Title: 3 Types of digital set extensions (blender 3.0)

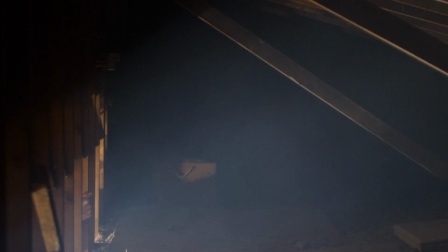[0:08]
Hello, my name is Ian, and today I wanted to share with you a few different tricks I used for creating digital set extensions.
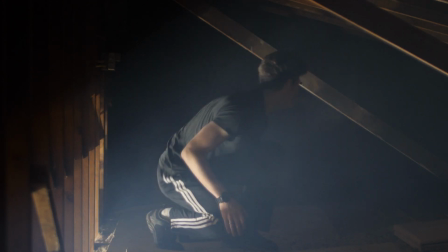[0:17]
And these tricks can be really handy for filmmakers or visual effects artists because they give you a lot of flexibility
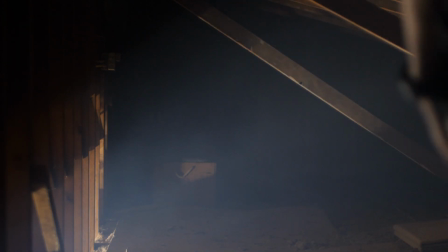[0:23]
after you've wrapped up your shoot and you're left sometimes with something that's a little bit underwhelming,
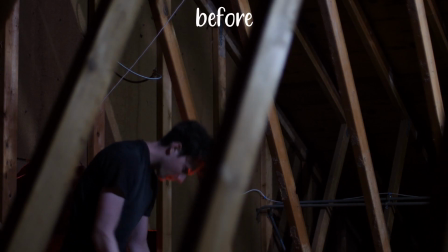[0:29]
and maybe you want to spice it up a little bit.
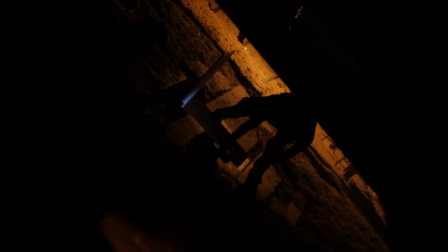[0:35]
So I'll explain and break down three different shots today, and we'll go from two-dimensional to two-dimensional and three-dimensional to a fully 3D shot.
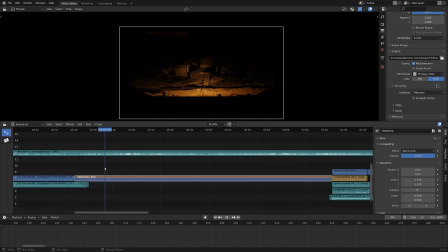[0:44]
Okay, let's get into it. All right, I'm here in the video sequence editor for Blender, and if I just scrub through here, you could get an idea of what's going on. it starts out upside down and then it rotates to be right side up and the whole idea of this I just thought it looked super dope
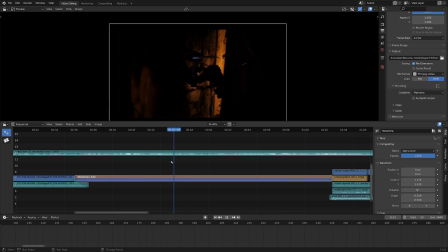[1:02]
at first and then I was like you know what this could this could have meaning to it probably and the idea is kind of like the character is disoriented and you are getting disoriented along with it so yeah that's what's that's what's going on there and so this
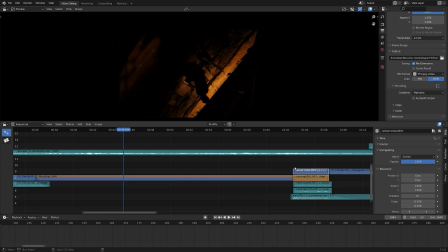[1:18]
right here is a meta strip which you can create by selecting two things and going ctrl G like that but if we hit tab it goes into this meta strip and you
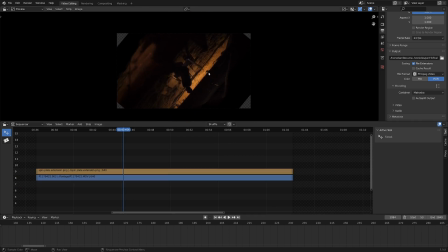[1:26]
can see the different parts of this shot if we hide what's on top here you can see what we've got is just the video and I've keyframed the rotation settings to go 180 degrees pretty simple but if we untab
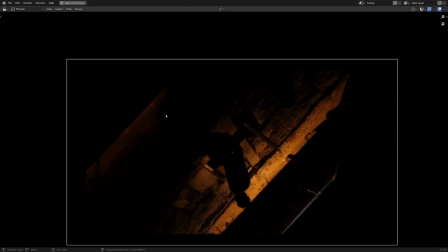[1:41]
here you can see these really nasty lines here where you could just see that the frame completely ends and it's like
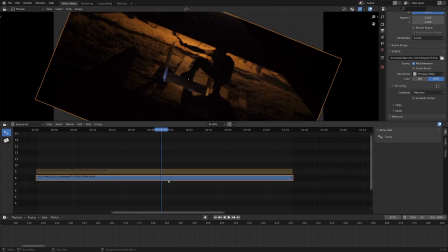[1:49]
oh he just rotated a video that looks dumb so what I've created on top of that if we unhide the top layer
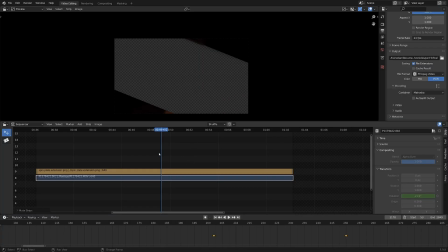[1:57]
and hide the bottom layer is just this really simple extension layer that extends out the bottom a little bit and extends out the top a little bit and just helps it fade into the blackness a little bit more seamlessly you can
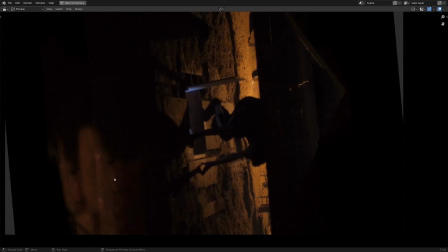[2:11]
pretty easily see where the seam is but it's a lot less noticeable than just plopping the footage in there and rotating it.
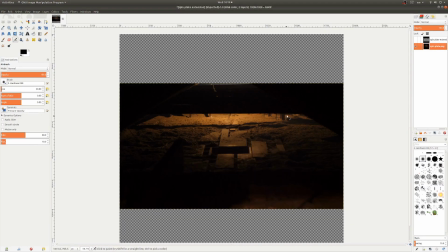[2:17]
And to create this extra layer, I just went into GIMP really quick. I imported a screenshot of the original video, and I sized the project to be square. Rather than 1920x10AD, it was 1920x1920. And I just used the clone brush and kind of painted this new layer on top of it.
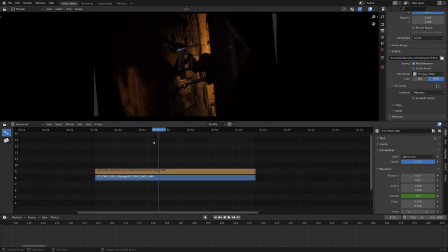[2:34]
So yeah, pretty simple stuff for this first two-dimensional shot.
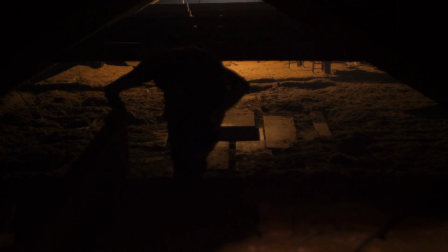[2:38]
For the second shot, I had a couple of different shots that I kind of wanted to piece together and in the edit it wasn't really working
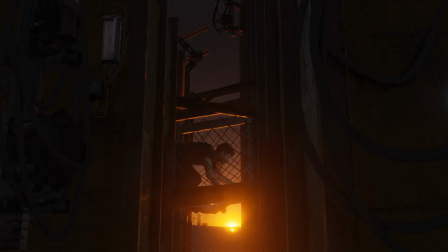[2:45]
and I thought you know what I got an extra day here and so this is what I came up with and here is the blend file looks
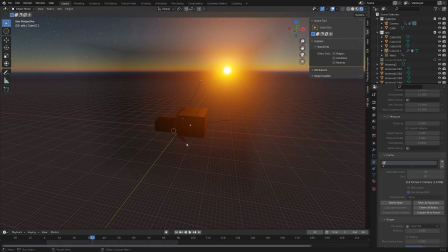[2:52]
like a big cube because it's basically a giant volumetric box guy.
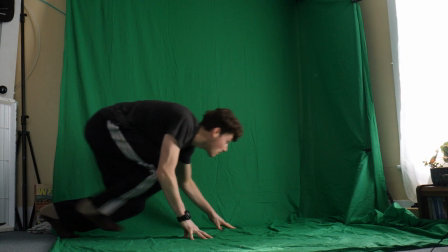[2:57]
So basics of what's going on here we've got a green screen element that I shot really quick of me pretending to crawl and if I go into rendered view
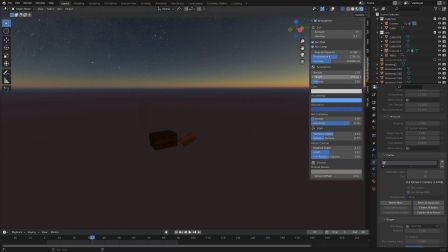[3:05]
here you can see there's this sky dome which is actually an add-on It's called Physical Atmosphere and Starlight or something like that.
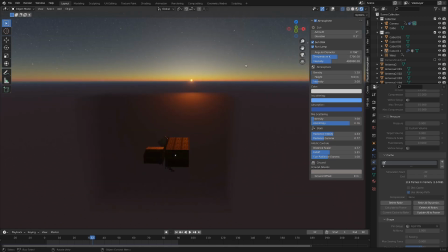[3:13]
You just check the button up here and there's all sorts of fancy settings. It ended up being a really good investment.
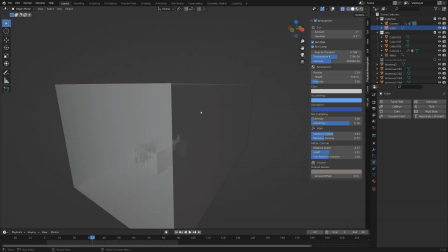[3:19]
Next up, a big factor of the scene is this box.
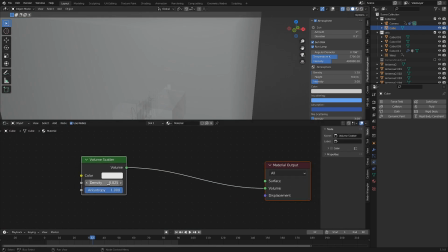[3:22]
The secret sauce to this box is it's a volume scatter, really tiny density, a really high anisotropy, however you pronounce that.
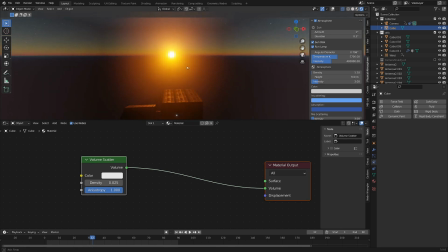[3:30]
And now when you see the sun through it, you can see you get this beautiful looking bloom going on. and from camera view,
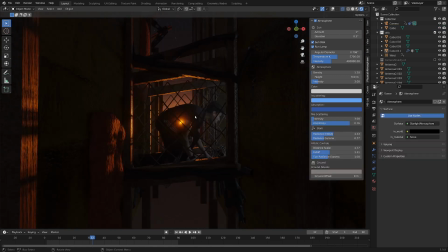[3:37]
that just really helps make things nice. Let me just make this scene a little bit more visible.
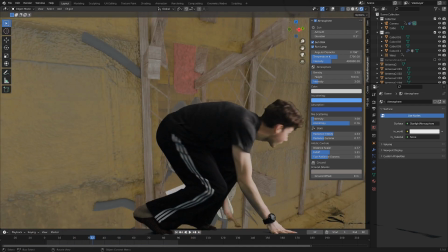[3:43]
Ooh, that's ugly. So I keyed my green screen out and just threw it on a two dimensional card here in the middle of this little hallway thing,
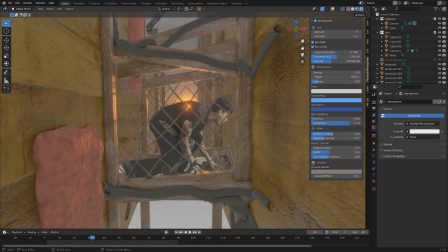[3:51]
put in some planks like an attic, put in some insulation like an attic, threw a bunch of pipes all over the place.
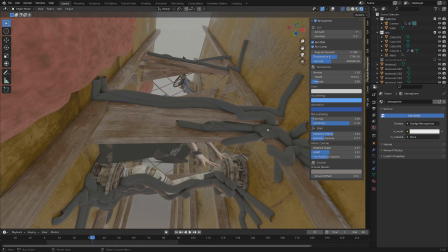[3:57]
There's a tutorial for that. I'll add a card somewhere.
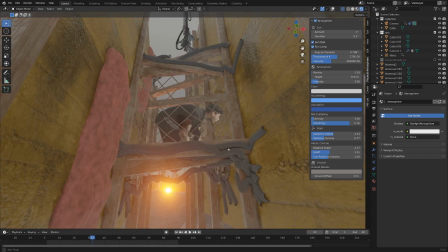[3:59]
These are a really handy way just to add in all sorts of mess and make it look complicated without taking too much time or effort.
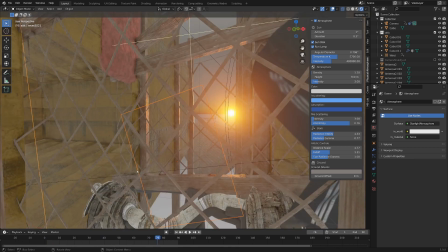[4:07]
And one of my favorite details is this little smoke card that makes it look like I was breathing out. And then another little detail that I added in was for this kind of wire mesh stuff.
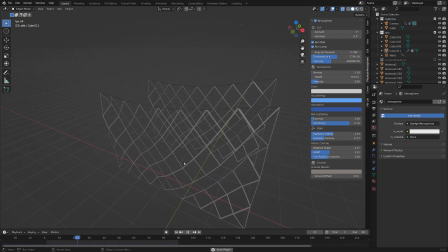[4:16]
I just simulated that as cloth and just made that blow in the wind a little bit. Tiny things that just add a little bit that probably nobody will notice.
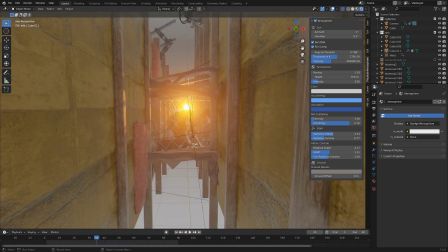[4:24]
So yeah, 2D and 3D elements working nicely together.
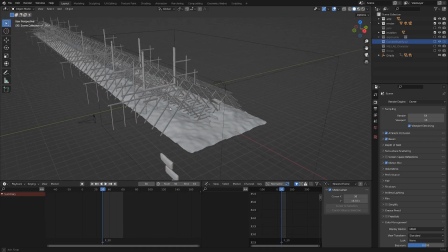[4:27]
Pretty cool. for the third shot it was completely digital boy oh boy this was a this was a big one and the way I created this was I
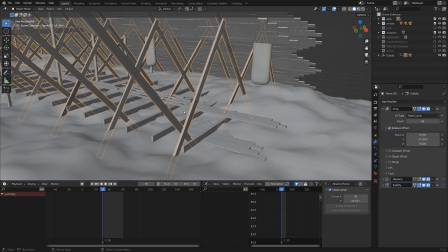[4:35]
just set up a few different assets you can see there's ground there's these planks there's a few more planks going on here then there's some
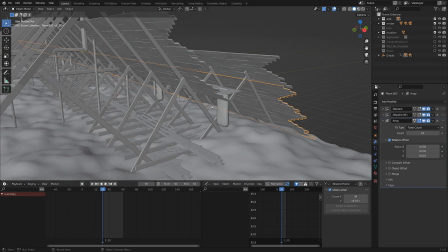[4:43]
background planks which are lots of modifiers going on there but basically I only needed to do it all once
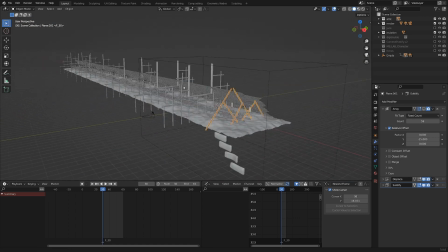[4:50]
and I used array modifiers to drag it down all the way like it's a giant attic hallway thing.
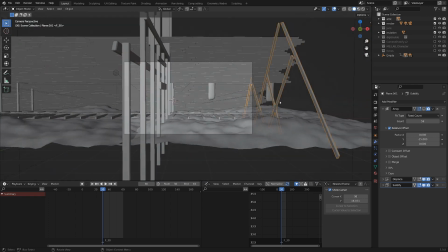[4:58]
A lot of it was from this specific camera view so I knew I wouldn't have to be too crazy about building like the whole attic and so once I
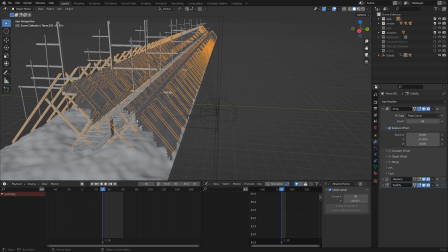[5:05]
created all those and arrayed them out to be nice and long I parented all the attic parts to this empty here which I just
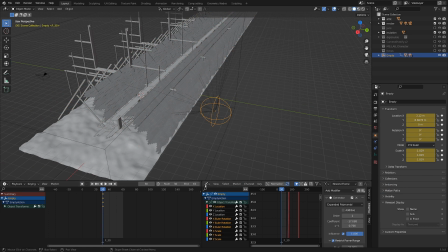[5:13]
added a location keyframe to and then in the graph editor, I added a generator modifier,
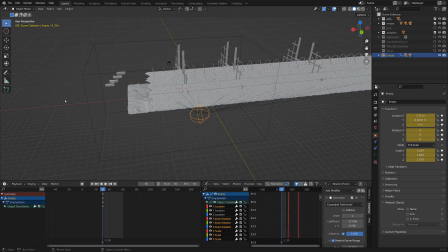[5:19]
and that just made it go perpetually off into the x-axis direction.
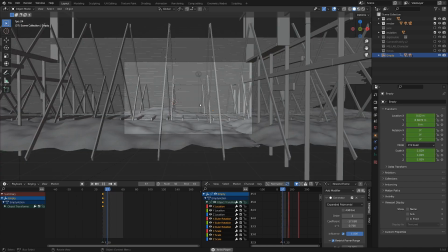[5:24]
And the cool thing about this trick was now, from the camera view, it looked like everything's moving really fast,
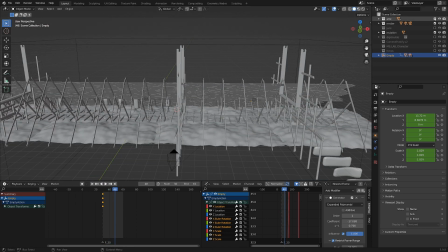[5:31]
but when I add in the next element, which is a digital double, you can see it's just in one place,
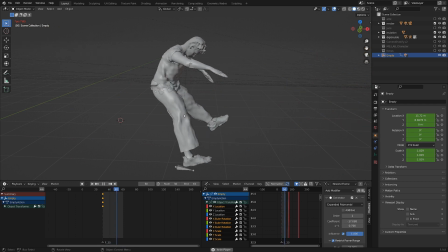[5:37]
and that makes it so I don't have to keep moving around to animate it. Now this guy was a huge pain in the butt because there were some failed 3D scan attempts.
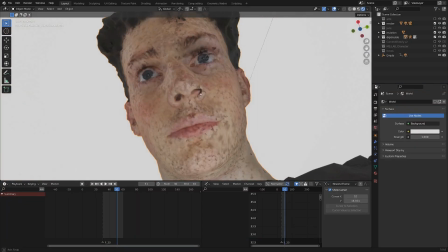[5:47]
I ended up getting something all right for the face but it was a little bit scary so I wanted to make sure I was pretty far away.
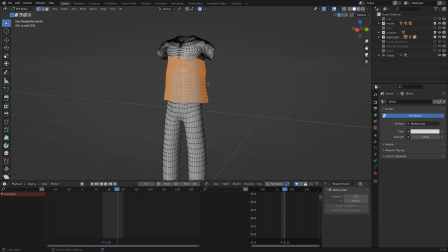[5:55]
The clothes were just really basic models that I duplicated from a reference mesh and I
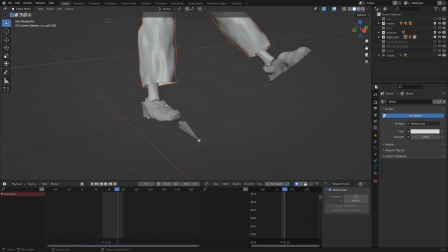[6:02]
threw on some simulations on top of those and then you can see there's some feet here that were also 3D scanned.
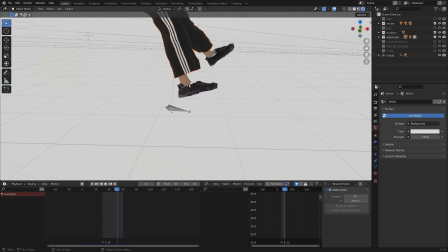[6:08]
They didn't turn out super nice but But once again, it's far away, so it doesn't really matter that much.
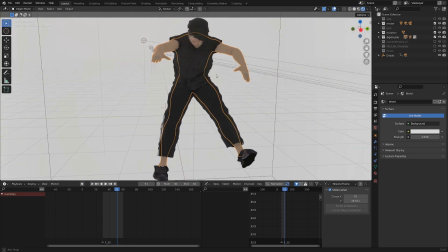[6:13]
And then I had my base mesh here that just kind of helped hold everything together.
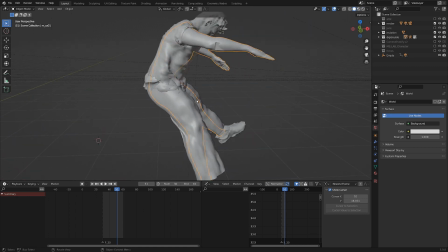[6:17]
Now, one thing that I really wanted to get right and took me a really long time was the simulation on the clothes.
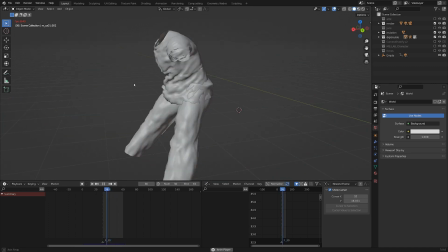[6:24]
You can see here there's a final result of something pretty nice going on, but I spent so much time simulating these.
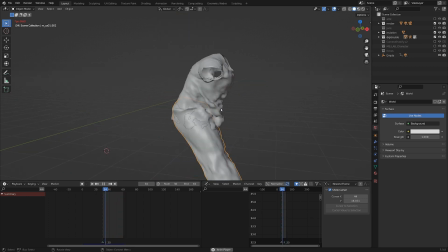[6:31]
And trying to get these really fine wrinkles on one side, that kind of indicates the wind is really whipping. and in the end I did do a basic layer of simulation but if you look at this
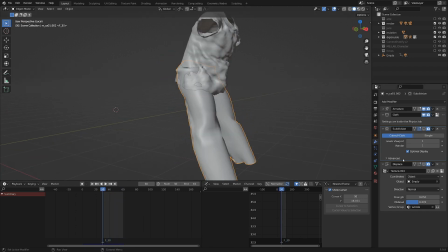[6:46]
this is all the simulation that I did but I added a subdivision surface and a displace modifier and that just added in some waves I had some noisy cloud textures controlling that and I added in the coordinates
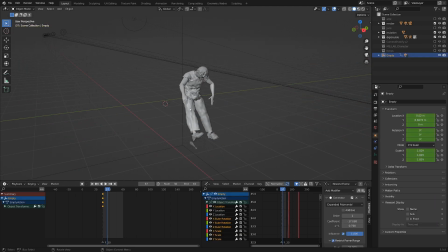[7:01]
just to be this empty object that keeps moving and so the textures are zipping past
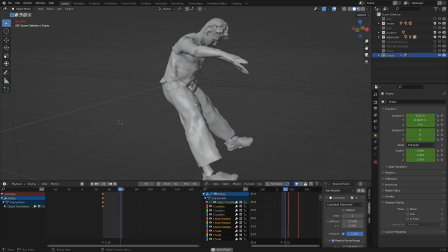[7:07]
constantly and making it look like it's super wavy.
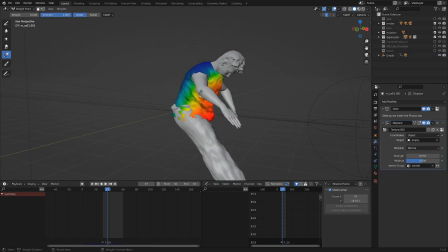[7:11]
And just to polish it off, I added in some white paint gradients just to make sure that it was only going on on one side.
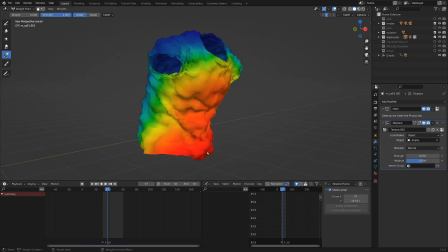[7:18]
If we remove this, you can see a lot of craziness happens all over the mesh. But since it was just that part, it just ended up going on one side. Holy cow, that was pretty in-depth there.
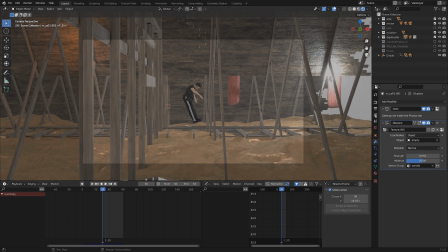[7:29]
So going a little bit more big picture, one thing that hugely helped with this scene was just referencing the original footage I got,
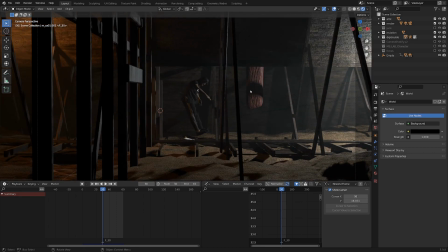[7:37]
and then looking back and matching up the light sources and the light temperatures, and that's the kind of thing that can kill you.
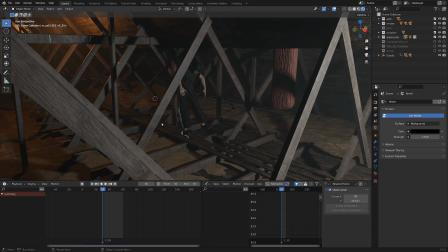[7:43]
If you have really good assets and bad lighting, it looks terrible, as you can see by me going like this.
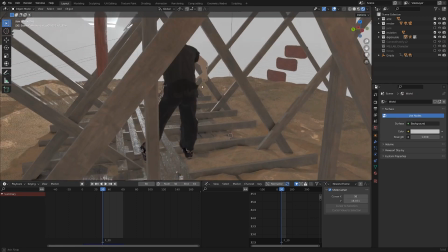[7:49]
And the inverse is true as well, even if you have fairly low detail assets, but the lighting is good, you can really sell a shot pretty well.
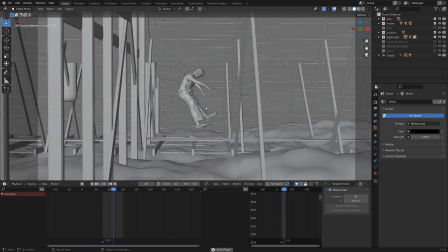[7:58]
It also helps that everything was moving and there was a bunch of motion blur on top of it all, but hey, you gotta do what you gotta do.
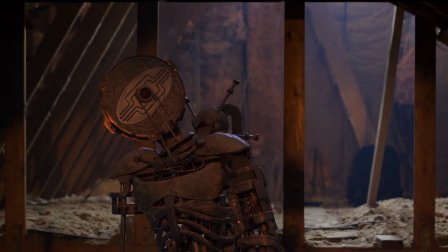[8:05]
Alright, next on my list is how I brought this robot character to life and kind of made him look like he was part of the footage.